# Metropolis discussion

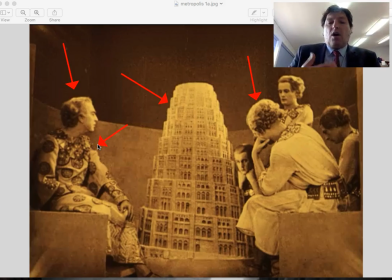[4:05]
So his costume is also representative of something that is different to what all the other gentlemen are wearing, and his men are considering his idea, his concept, his thing, and it's sort of like they're on an epoch of a new stage in our evolution.
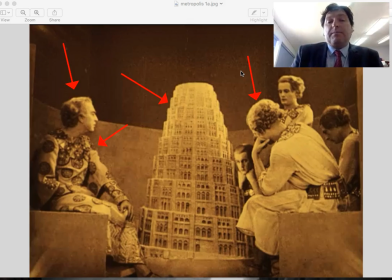[4:22]
And as we know in the story of the Tower of Babel, this is something that fails magnificently later on.
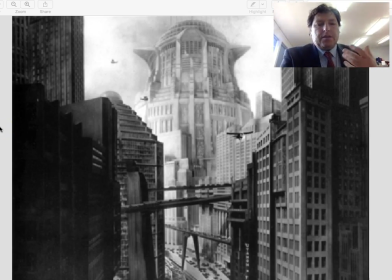[4:30]
Now, just as a chief reminder as to what's going on in terms of the realistic world, or at least the expressionistic world of Metropolis, that is, the world that is compared to that of the allegorical when the stories are told, the new Tower of Babel sits differently in its design and look to the biblical one,
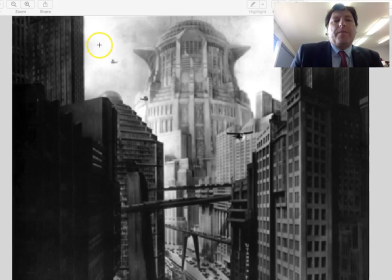[4:50]
but it also is placed, as we can tell here, it also lives in that salient position on the screen. So that is a clever design in terms of what's going on
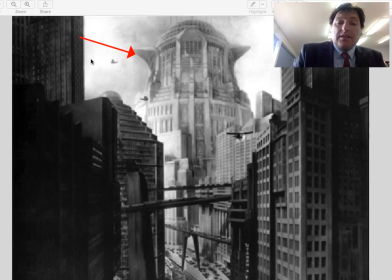[5:06]
with what Lang was trying to achieve in a filmic sense. And of course the ability of that building to dwarf everything else, even the other reasonably tall and menacing buildings that we see in terms of perspective, how large they are, when we can see the roads and we can see the people all the way down here.
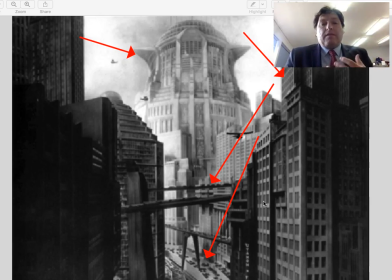[5:24]
They're elongated, they're larger than what would have been realistic in 1926. So the Tower of Babel the new Tower of Babel is an absurdly large, grandiose building.
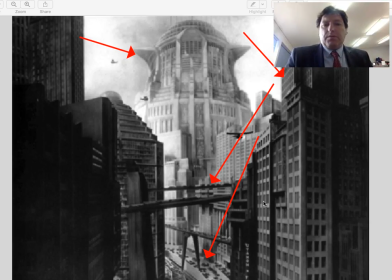[5:37]
We could talk about its claws, we could talk about its imagery there, but that is an extended part of what's going on. We don't need to go into that detail at this juncture.
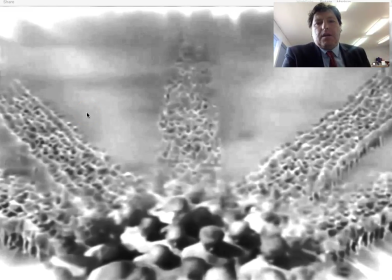[5:47]
As the story progresses, we start to see the building come into fruition, and we get to see what has to happen. And an enormous number of workers are required. An enormous amount of labour is required to actually bring this thing into being.
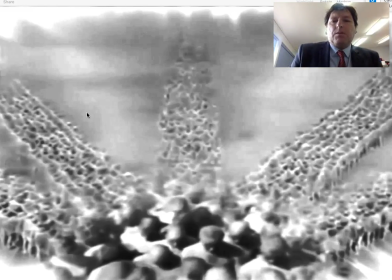[6:07]
And so this imagery here of these people coming to work on the Tower of Babel has a few things going on.
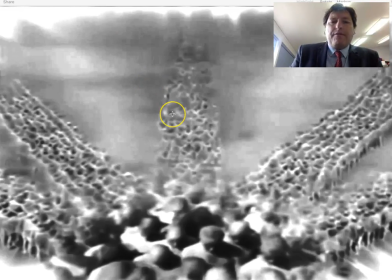[6:16]
Firstly, of course, we have already seen an image like this in Metropolis. We've already come across such an image in Metropolis,
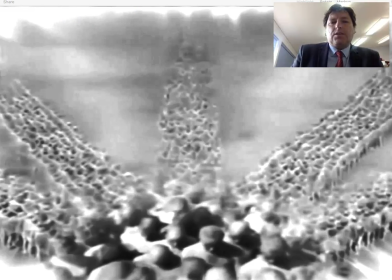[6:28]
and we've already made a consideration as to what that image looks like.
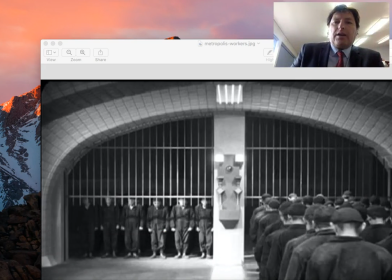[6:33]
And there it is there. So we're getting a reflection in our allegorical fable, in our religious sort of terminology,
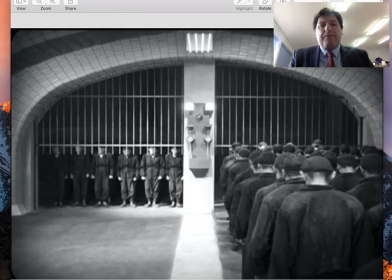[6:42]
and it's also something that's being played out for real in the world of Metropolis, at least. The image of the workers in the shift change sequence, of which many people, of course, write about in their essay.
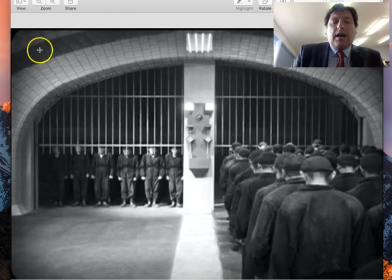[6:54]
But as we bring in this particular one this actual allegorical one,
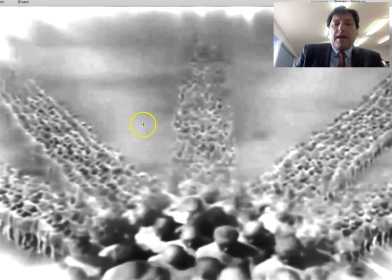[7:04]
we see, of course, how particularly the men have a similar shape and design.
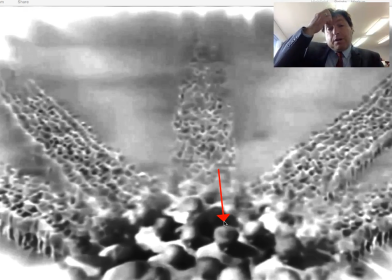[7:10]
Look at this man here. He is very much, and would belong very much, in the shift change in many, many ways. So there is that repetition of image that you need to talk about. The other thing that's interesting is the fact that we have this here.
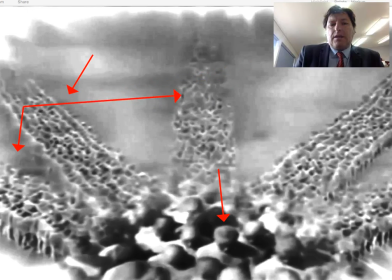[7:28]
That's, to me, the fascinating thing. These people are coming from all the different lands. That's why they are coming in those particular shapes and in that particular way.
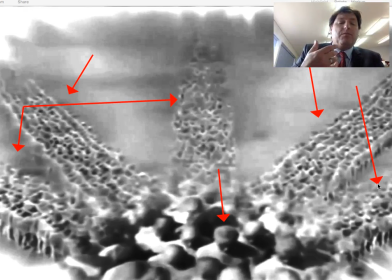[7:43]
So they're coming from all different groups, all different tribes, all different whatever you want to call it, the 4 or 5 corners of the world and so forth. So they are arriving to build this Tower of Babel. This is a complete human endeavour.
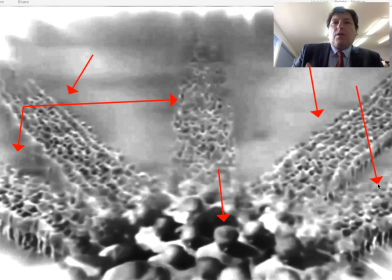[7:57]
All human beings are involved in it. We know that Metropolis doesn't really offer us an image of anywhere outside of Metropolis. The entire universe is the world of that city.
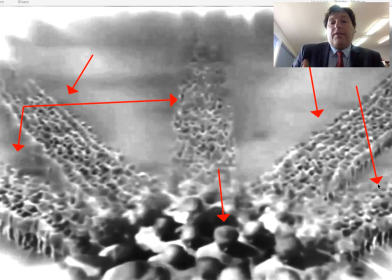[8:08]
And in 1984, of course, Oceania and indeed Airstrip 1 exist entirely in the novel. Whilst there is a mention of other places, East Asia and Eurasia,
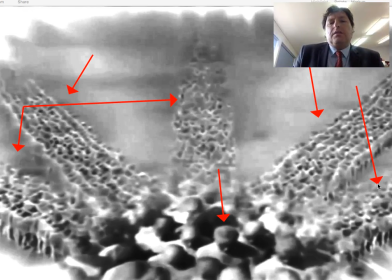[8:22]
the only way we can actually trust that that is real is the fact that Winston believes it to be the case because he's been told. He doesn't seem to question the fact that those other countries exist, even though he questions who's fighting who.
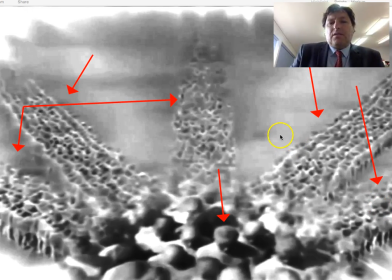[8:36]
It's an interesting thing that he leaves out. But here, this is sort of like all of humanity is what is being represented by this particular image. And also it's reflecting what we've seen before in terms of shift change and the look.
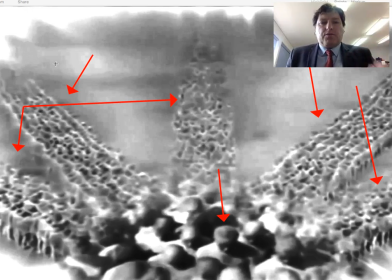[8:50]
So Lang's saying quite clearly that the world of Metropolis is just another version of this story. And so the inevitable conclusion, even the biblical style flood that destroys the city,
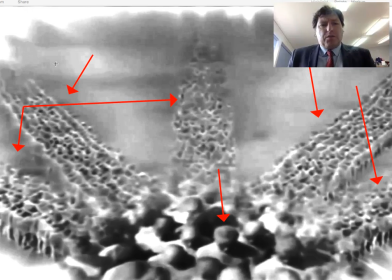[9:04]
the apocalyptic moments at the end are foreshadowed through these particular allegorical moments.
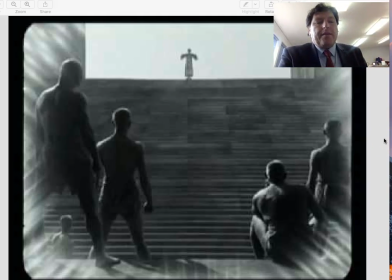[9:13]
Then we get, of course, the moment of revolution where the workers must overwhelm the capitalist, the builder. So we have our capitalist, who is very much an allegorical representation of Friedrichsen.
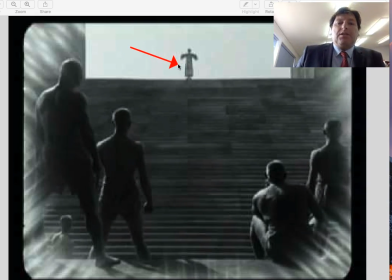[9:28]
There he is there, once again in that salient position on the screen, once again centralised and placed in the same place where his tower was and our real tower is, looking towards us. Now the interesting thing is, the workers down here, they are there, very angry they are.
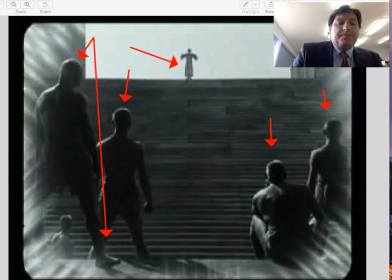[9:47]
These guys, and there's one down here as well, these guys are facing our architect from the same point of view that we're facing him. They're holding the same angle that the camera is.
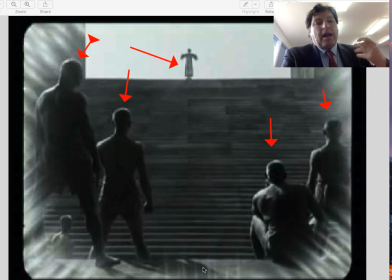[10:03]
One might suggest that Lang is saying that the camera is one of these other workers who are aggressively against this architect. He is positioning the audience in terms of the worker over the capitalist, the worker,
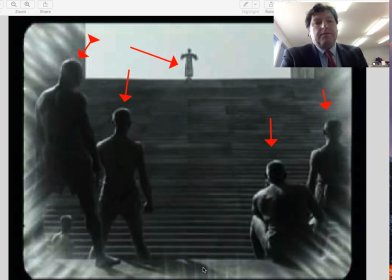[10:17]
the slave over the slave driver, and so forth. So we're in the position now, like Frida, of moving into the world of the workers and moving against the world of power.
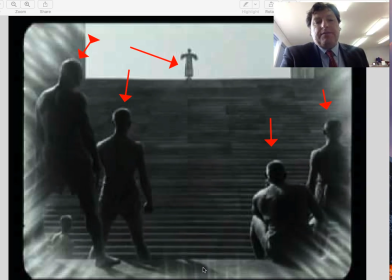[10:31]
There is a change in the dynamic there, and there is a shift in the way of thinking for Frida and possibly for those of us. So we're being told very clearly who the enemies are in this particular story by this allegorical style and by this setup,
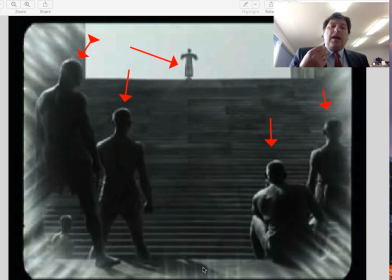[10:49]
by this imagery, and by the way in which these actors have been placed in the shot. Okay, so that's a kind of mise-en-scène thing you need to think about, the placement in the scene. And here we have the placement of the men in the scene against the architect of the Tower of Babel.
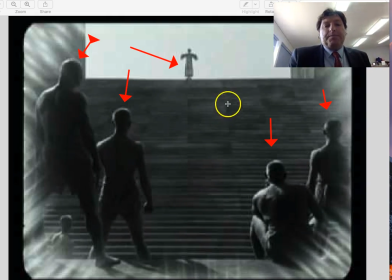[11:04]
It's a very well done thing. And of course what we have missing, which is somewhere about here, is our mediator. This is where the hole is in the story that Maria will tell us is the thing that we need to have in order for this type of revolution, this type of destruction not to occur.
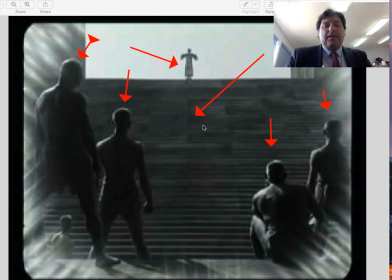[11:23]
And that is exceptionally important in understanding the broader reference of what's going on in Metropolis. The interesting thing is, once we see Metropolis and then we read 1984, we might actually misconstrue the idea that someone like Winston is indeed our mediator,
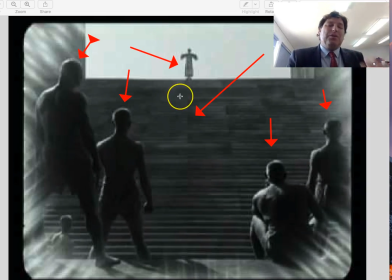[11:43]
which he isn't, as we find out. So there's a good, nice little comparison in terms of the way the stories are told.
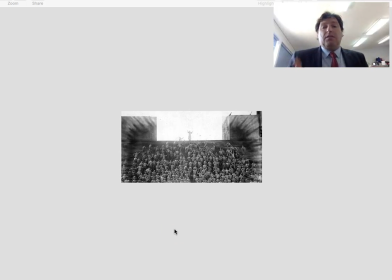[11:50]
So the revolution begins, and apologies, this picture isn't terribly large, but it doesn't have that scope that you're meant to have when you're talking about something like Metropolis.
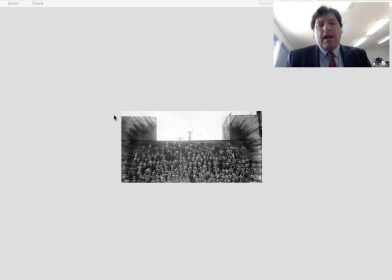[12:02]
But now we have the workers overwhelming our architect in that style, which we will see. It's a foreshadowing, of course, of what will occur when the city is destroyed.